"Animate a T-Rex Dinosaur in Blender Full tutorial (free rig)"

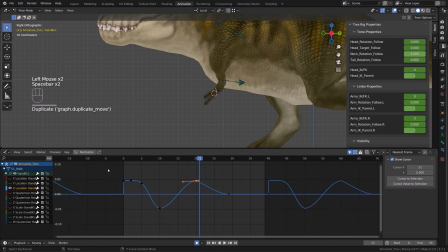65:36 That will give a very goofy look to your character for sure. As we did before, for the up and down cycle, once you have the first 20 frames that are okay, you can duplicate them on the next 20s because the up and down will occur twice in a cycle.
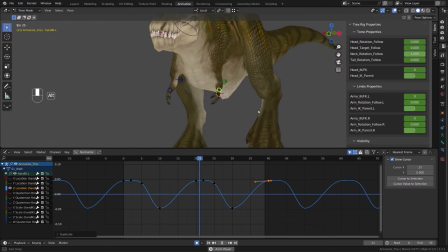65:52 We can now work on the side-to-side motion of the hand, so basically the X location curve.
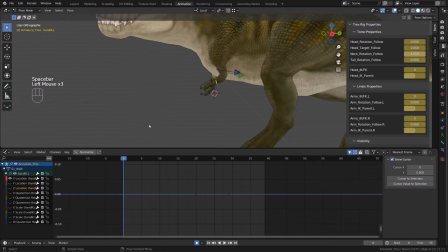65:58 And here again, same principle, I want a simple follow-through animation,
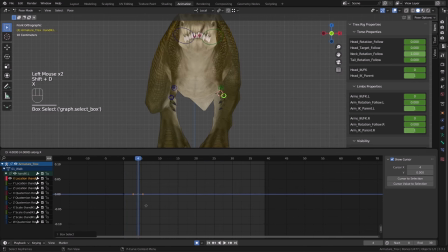66:03 so as the body is going to the left, the arm will drag right. So let me increase a bit the pace here because it's not super interesting. An important point though, I didn't use the motion path that much for this animation because I'm pretty used to create this kind of walk cycle.
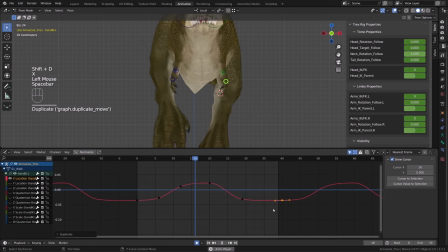66:22 But here I had some doubt that it felt like the hand was hitting a wall, so basically that it would raise too straight at some point.
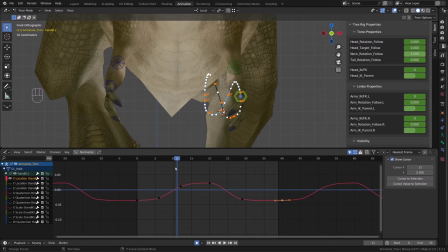66:31 So I just enabled the motion path, pressing Q and calculating it, and you can see that I have a nice curve. So what you don't want is to have straight lines into the motion.
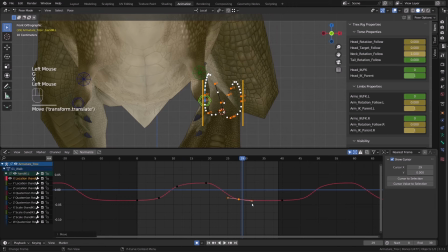66:43 Otherwise, it will feel like the hand is stuck in space. It's hitting an imaginary wall, and you don't want that. My initial motion path was okay, but I just pushed a bit the left to right motion to get more curvature.
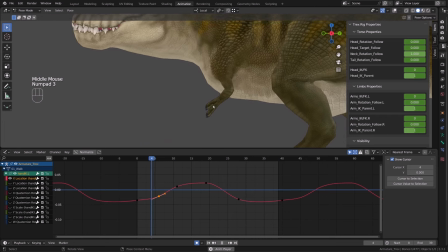66:57 As for the foot, we will animate one hand fully and then we will transfer the animation onto the other.
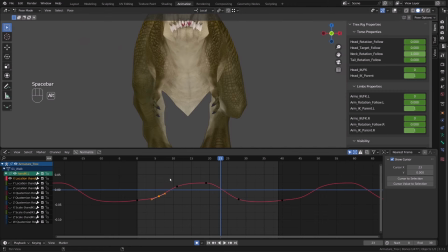67:04 But we won't be mirroring perfectly the timing. The idea is to create a slight offset so that it will feel more natural. Just as a test, I will copy the curve I just created, go onto the other hand,
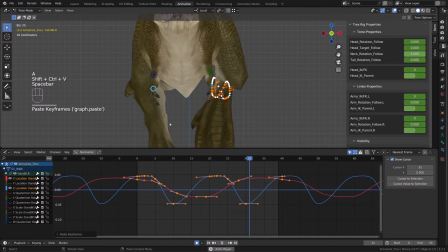67:19 get rid of all the keys but the first one and press Ctrl+Shift+V to mirror the animation. And now I will offset it by 20 frames. So now the hands behaves properly.
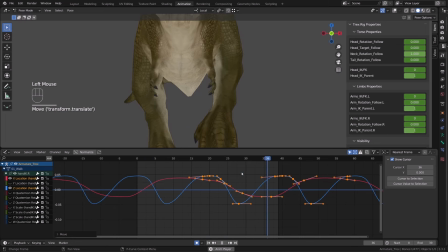67:32 But then I will just add an arbitrary offset of 2 frames just to get rid of what we call twinning.
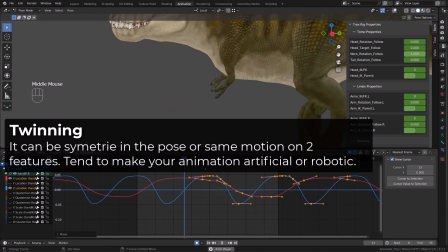67:39 It's when you have two elements that moves exactly in the same way.
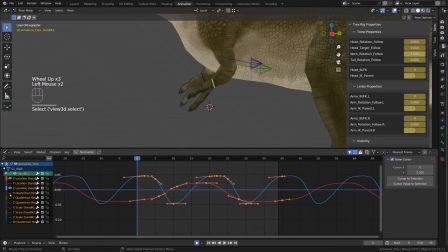67:43 So we'll fix that by simply offsetting a bit them in time and maybe moving a couple of curves. But now what I want is to add a bit of rotation in my hand. So I will start with the X rotation.
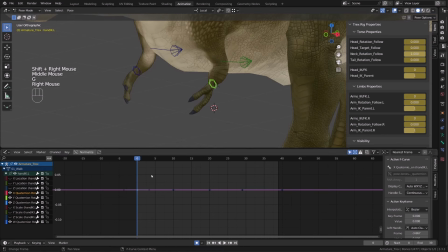67:55 Again, it's the up and down rotation. So as usual, I will do the same thing.
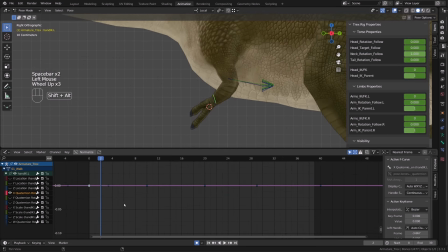68:00 I will make the tip of the fingers to drag compared to the position of the wrist.
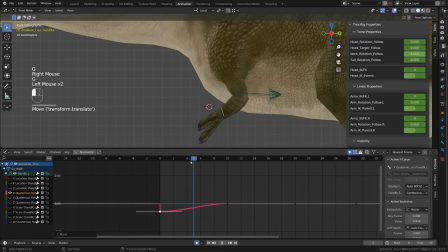68:05 The little nugget here is that I will add a slight bounce in the rotation. Instead of having a very smooth curve, once I've set up my main up and down pose as we've been doing as usual here,
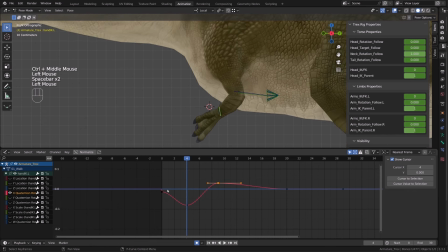68:18 I will create a little bump that will create a slight jiggle in the fingers or the hand motion.
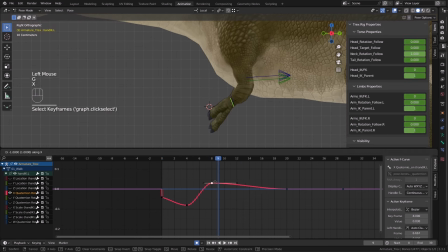68:25 So on frame 9, instead of blending toward frame 20, I will just duplicate the frame 20 and push it to the left and go down.
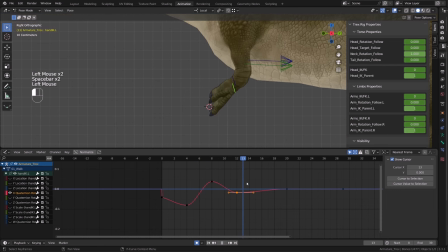68:33 So I create this little bump and this will create this shaking motion in a way.
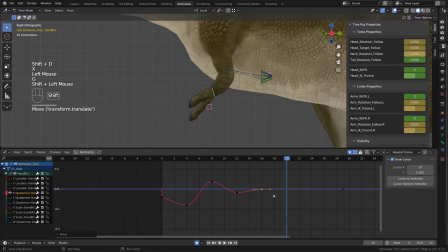68:38 And since this is an up and down motion, it's cycle over 20 frames. So once I have my first 20 frame okay, I can duplicate them over the next 20 frames.
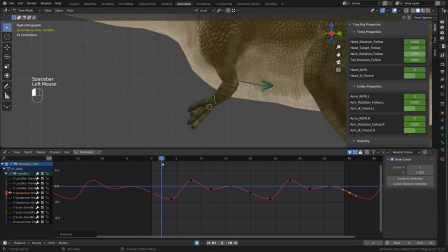68:50 From there, I just moved the down pose by one key to make it smoother because it was bouncing a little too much.
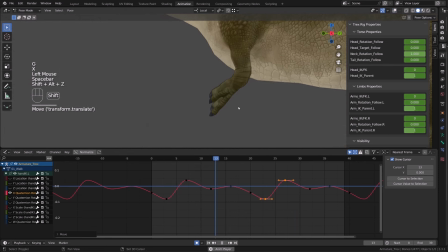68:56 From there, I just switched to the Z quaternion rotation, which is the inside and outside motion, and I repeated the process.
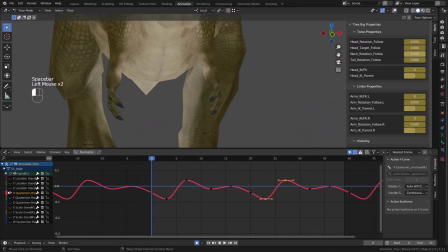69:05 This axis cycle over 40 frames.
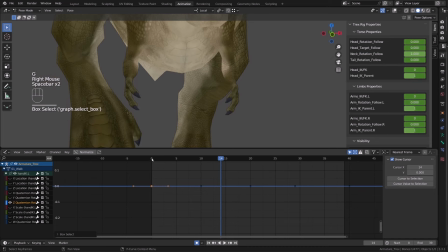69:08 So we should have a very smooth curve, but again, I will add a slight bump to it.
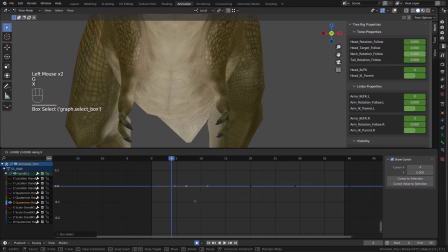69:14 So you will have this nice shaking in the hands.
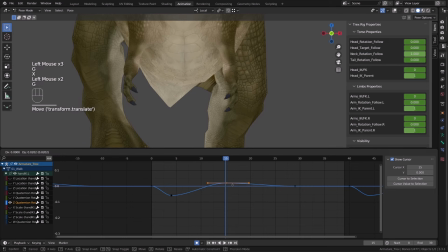69:17 So you can see that instead of having a S-curved shape around frame 40 and frame 0,
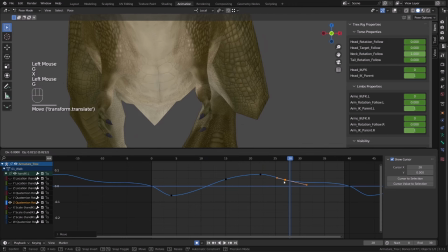69:24 I'm just pushing the curve up a little bit to create a little bump.
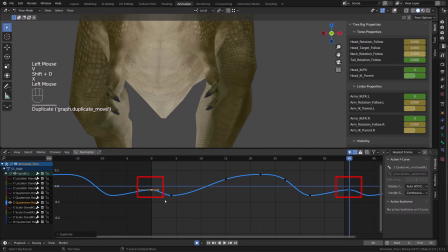69:29 So I'm still in the lower values of the curve, but there's this little bump that will just, you know, create this shaking motion.
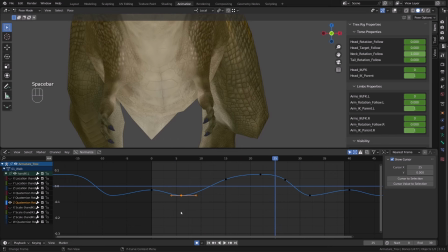69:38 You can bring a bit of twisting playing with the Y rotation if you want. I will keep it as is.